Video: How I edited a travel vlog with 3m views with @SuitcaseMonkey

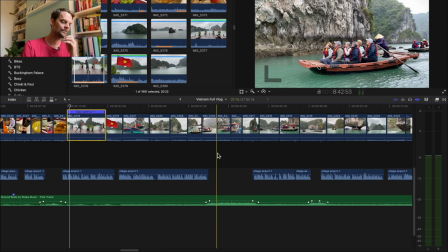(20:07)
this bit here so i couldn't quite work out how to do this so the the way that i did it because this is you know similar shots to what i
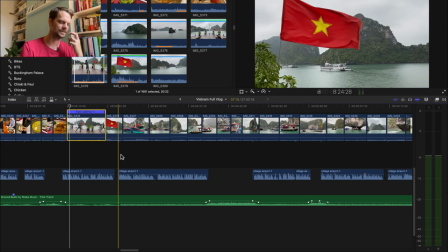(20:14)
had before but this i realized there's a bit more interesting story about this one so i thought well i so it doesn't double up on just another boat scene with some music like happened five minutes ago the first one was like hey isn't this very nice bit of
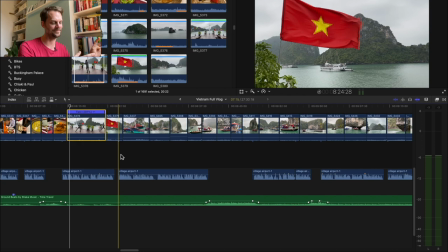(20:27)
a breather no talking music music music very good um bit of an interlude so then this one it's the same stuff but i'm talking over it the whole
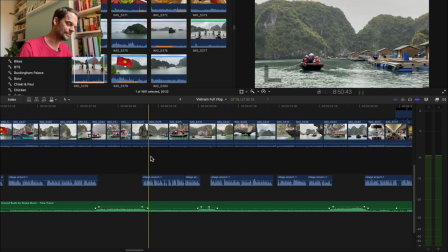(20:34)
time so it feels like something different and i'm giving information so that was kind of how i justified having these two
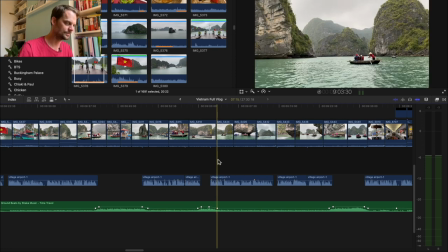(20:41)
things which could have been very similar if i just put music over it again it would have been like well I've seen this already so that's why I kind of did it
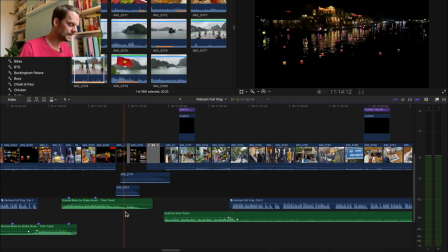(20:48)
this way again this is quite a sort of
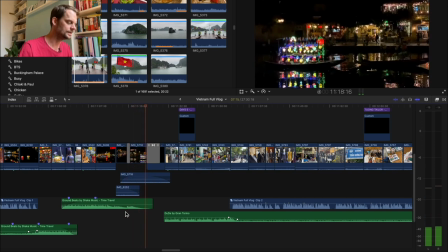(20:52)
slow bit of mute but you know it's sort of calm and ending so
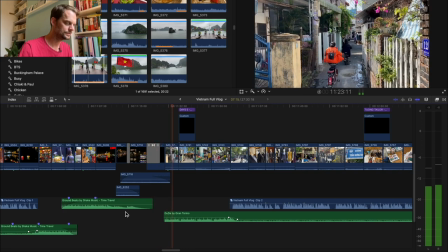(20:57)
to juxtapose that with quicker
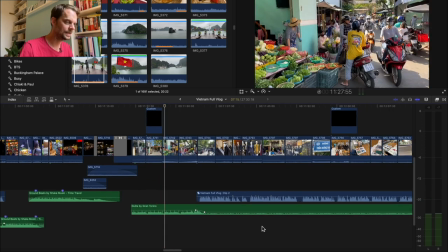(21:02)
music and stuff again I use this track quite a lot I like it a lot I like it a lot
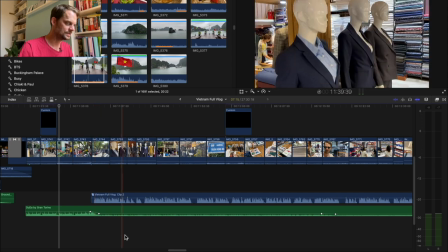(21:08)
and now I feel like we've settled into it so I could this is when I start doing all the the jokes and stuff and not being excited
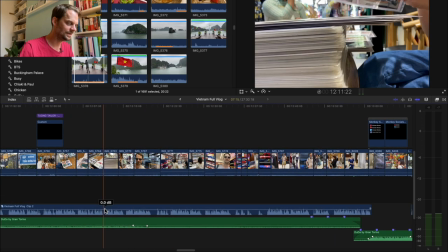(21:17)
about this so by what are we in we're 12 minutes in so I feel I can get away with these jokes now just to be clear
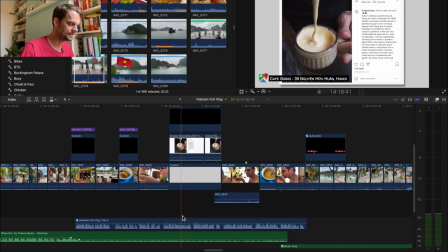(21:25)
I asked food and road for permission to use this video always need to ask
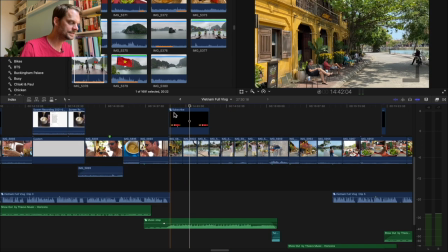(21:31)
permission I would just say so this little graphic here so
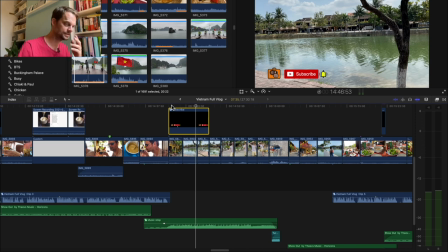(21:40)
I just use an app called keynote which is a free Apple app it's just to do presentations and stuff but you know you can do all transit movement and and effects and stuff as part of just a you know like powerpoint you can do transitions and stuff so this is just keynote and
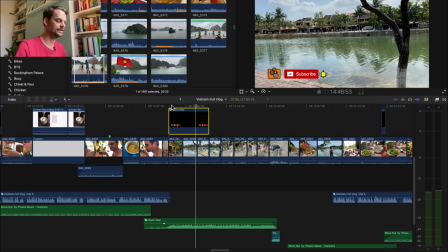(21:56)
then you can export it with no backgrounds then when you export it with no background it then becomes its own uh it's like a graphic basically so
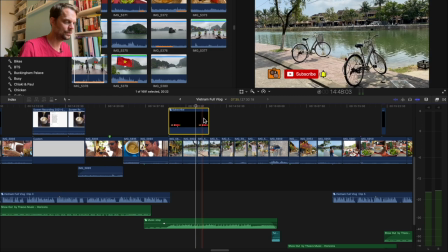(22:04)
all this is just basically presentation animations where i've just manually moved all this stuff and then i just stick it on top of the video because I don't know how to do graphics but I know how to use presentation tools so
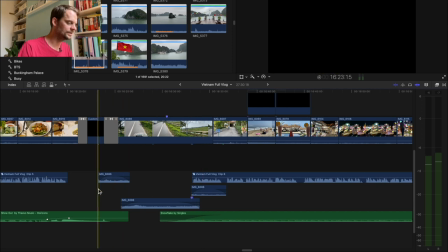(22:15)
that's that so this is that example of of the the bike and just letting the the live sound breathe
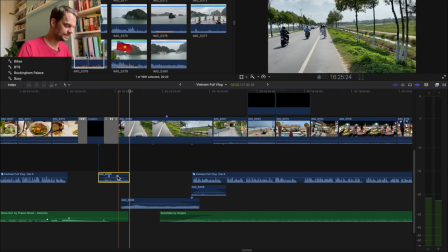(22:23)
again I fade in and again I've this clip this clip and this clip is all from this one clip but I've just sort of
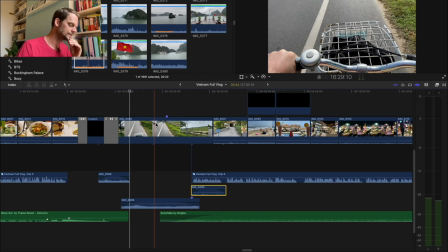(22:30)
mixed them because I think there was a car horn in here so I didn't want the car horn to to ruin the peacefulness of it so I just used the quieter bits and just looped them over.
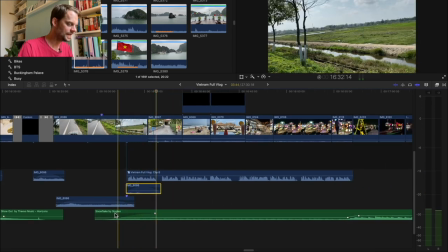(22:49) Our last day in Hoi An was a relaxed one.
And again I'm sort of fading in the music here as well so it's not it's all nice and peaceful.
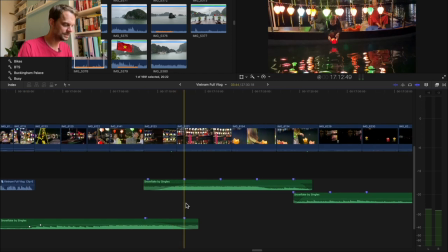(22:58)
Again same thing we've we've matched up these these markers are just for the beats so I can kind of try and get it on the beat so especially if I'm talking over the top of it it's quite easy to mask the if the cut of the music isn't very good but when it's just the music on its own you really have to get it spot on. So these would have been marking that beat there these are remarking that beat there and then again if I put these together if
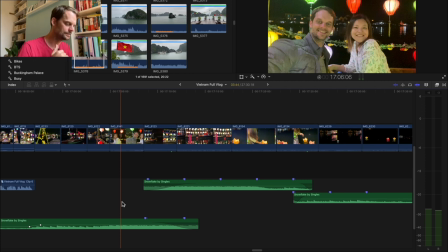(23:17)
you're listening for it you can hear it but if you're not you can't I
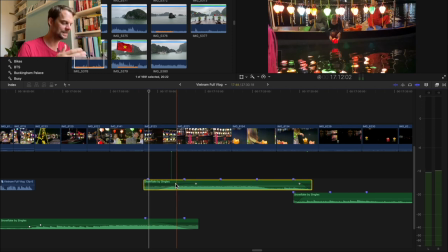(23:24)
should remember this one because this one here it has a more like ding ding ding knees like it's going faster which is why this is a really
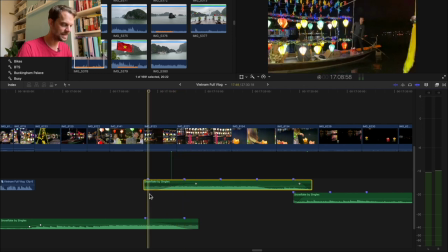(23:30)
long you can see this is a really long S fade in and out as compared to say these two which is probably what it would normally
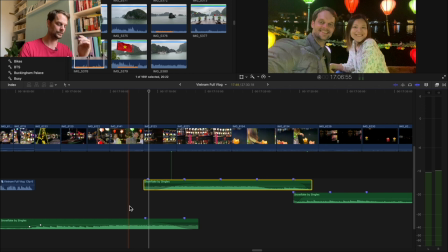(23:36)
be and it's because if it was shorter you would notice it more so I had to prolong the crossfade
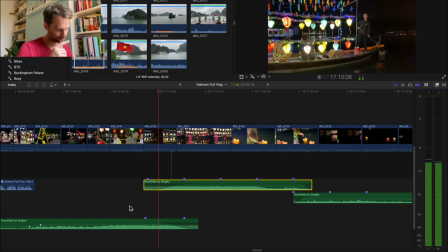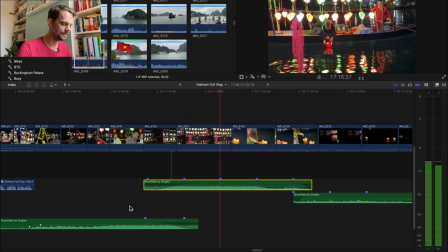(23:50)
so you can hear it now but if you just bring that up quickly it's really obvious
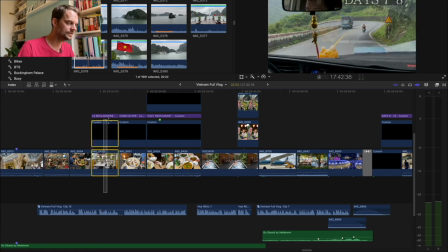(24:08)
so again these are all i could i could have done a good 20 seconds on this um on this place here could have done a
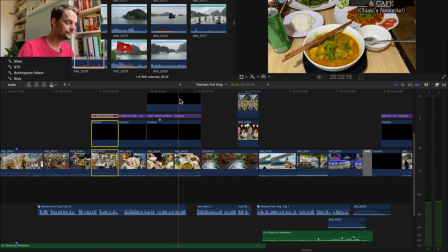(24:14)
good 10 seconds on this place could have done a good 20 seconds on this place but at this point i just wanted to kind of get on with it really so um i just wanted again for people who really want to know all the info and are going and want to sort of favorite some places
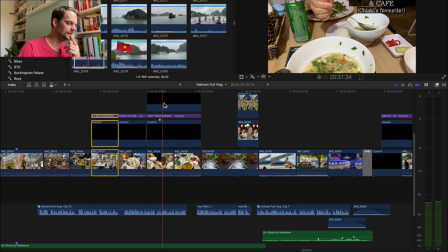(24:28)
they've you know they've got three seconds in which they can pause the video and uh get the names of these different uh coffee shops and
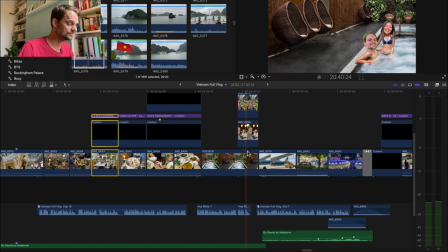(24:35)
stuff and you know that's i left a review on google maps of some of these places so if they want my full opinion they will uh they will get it there
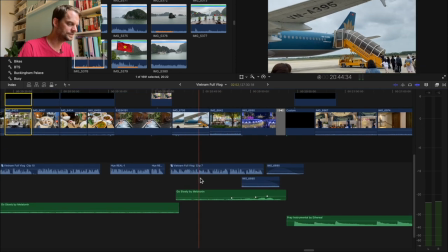(24:46)
and again i i do this quite a few times but it's quite nice to sort of especially if you're kind of fading out to black because like this is the end of the chapter it's quite nice just to tease the next thing that's that's coming in domestic flight which would take us to
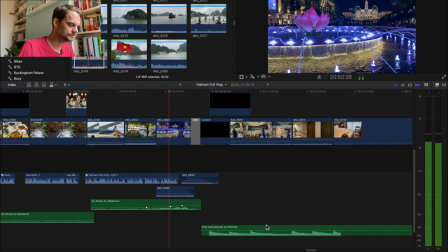(24:56)
Ho Chi Minh Vietnam's most populated and forward-looking city yeah it's quite nice nice way to tee it off
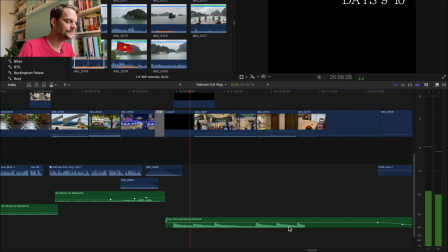(25:04)
and again I really like this music so I sort of wanted to let the music
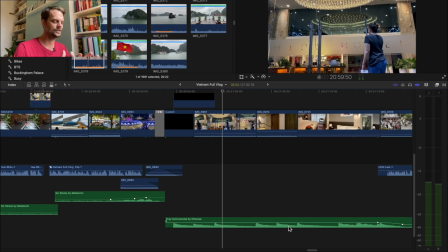(25:08)
breathe and again we're right near the end now this music's kind of got a bit of a coming to an end sort of vibe like it's of quite positive but still quite like lethargic as well so I quite liked how that fit with where you are in the holiday where you're still kind of like hey cool I'm on holiday but you're starting to get a little bit like I'm a bit
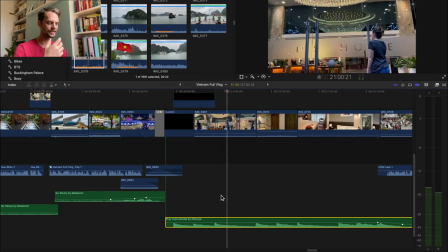(25:25)
knackered now and also it works for the joke where it's quite grand music using a grand piano and I quite like how that then
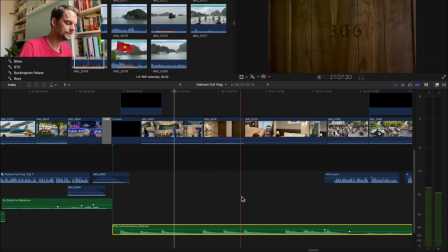(25:34)
mixes with the the joke that's coming up I think the music kicks off a bit as well when it when I appear in the shot which sort of adds
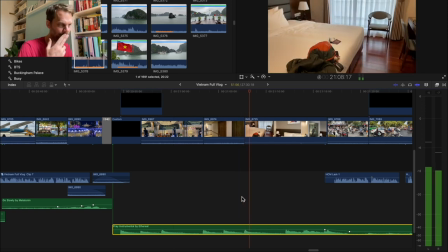(25:42)
to the comedy so
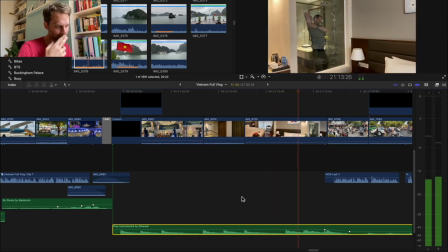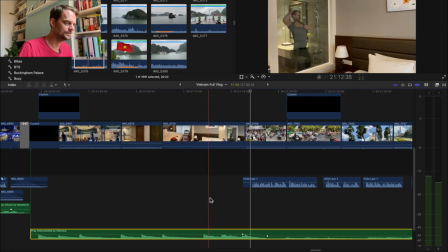(25:53)
yeah so it's about fitting the music again with when you sort of see the reveal if you look at almost pretty much like you can see the music here at the bottom
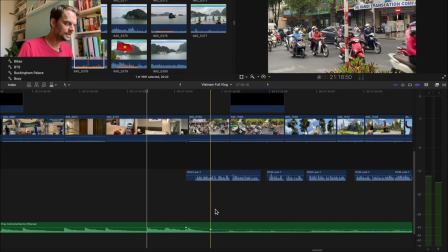(26:00)
kicks off just as I'm coming into frame so trying to match that up so yes I was I had this whole
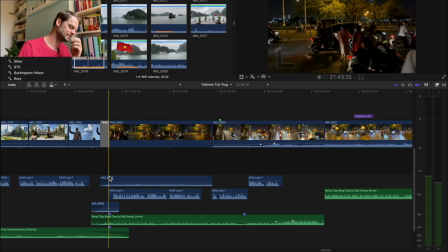(26:07)
thing I original version I had at the start was it was this really terrible thing of like why did a chicken cross the road because I had footage that had a chicken and I thought all the singing about chickens crossing the road and then people are crossing the road and it's busy and it's one of these things where sometimes you have these these ideas and you kind of just become stuck to them and it's
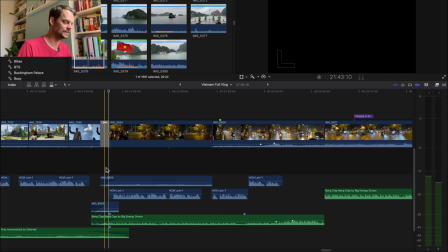(26:26)
also just about having the faith and confidence to even though you might have thought about it for a long time and think it's great you just need to go with with what's best as opposed to getting stuck on something that
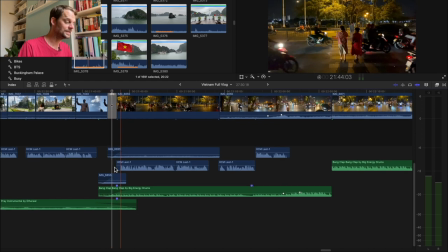(26:38)
doesn't work but actually so I listen to the because
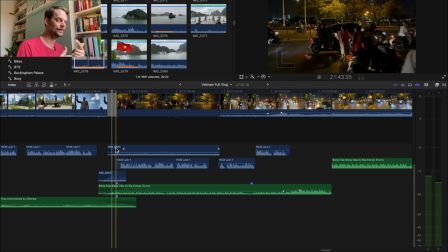(26:42)
it's all instrumental music the art list stuff I listen to I often have it playing on in the background just to sort of just have music playing in the background while I'm editing or I don't when I don't need to hear the video or if I'm writing scripts or if I'm researching and stuff and this music which I have here bang clap bang clap by
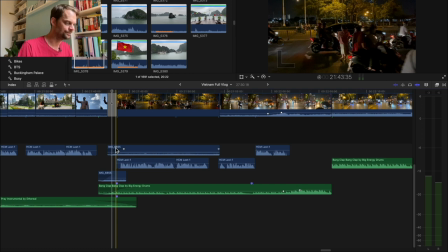(27:00)
big energy drums this just happened to be playing whilst I was looking at this footage and I realized how perfect it
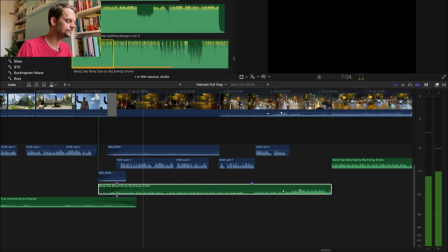(27:10)
was so that's kind of how it ended up into the scene so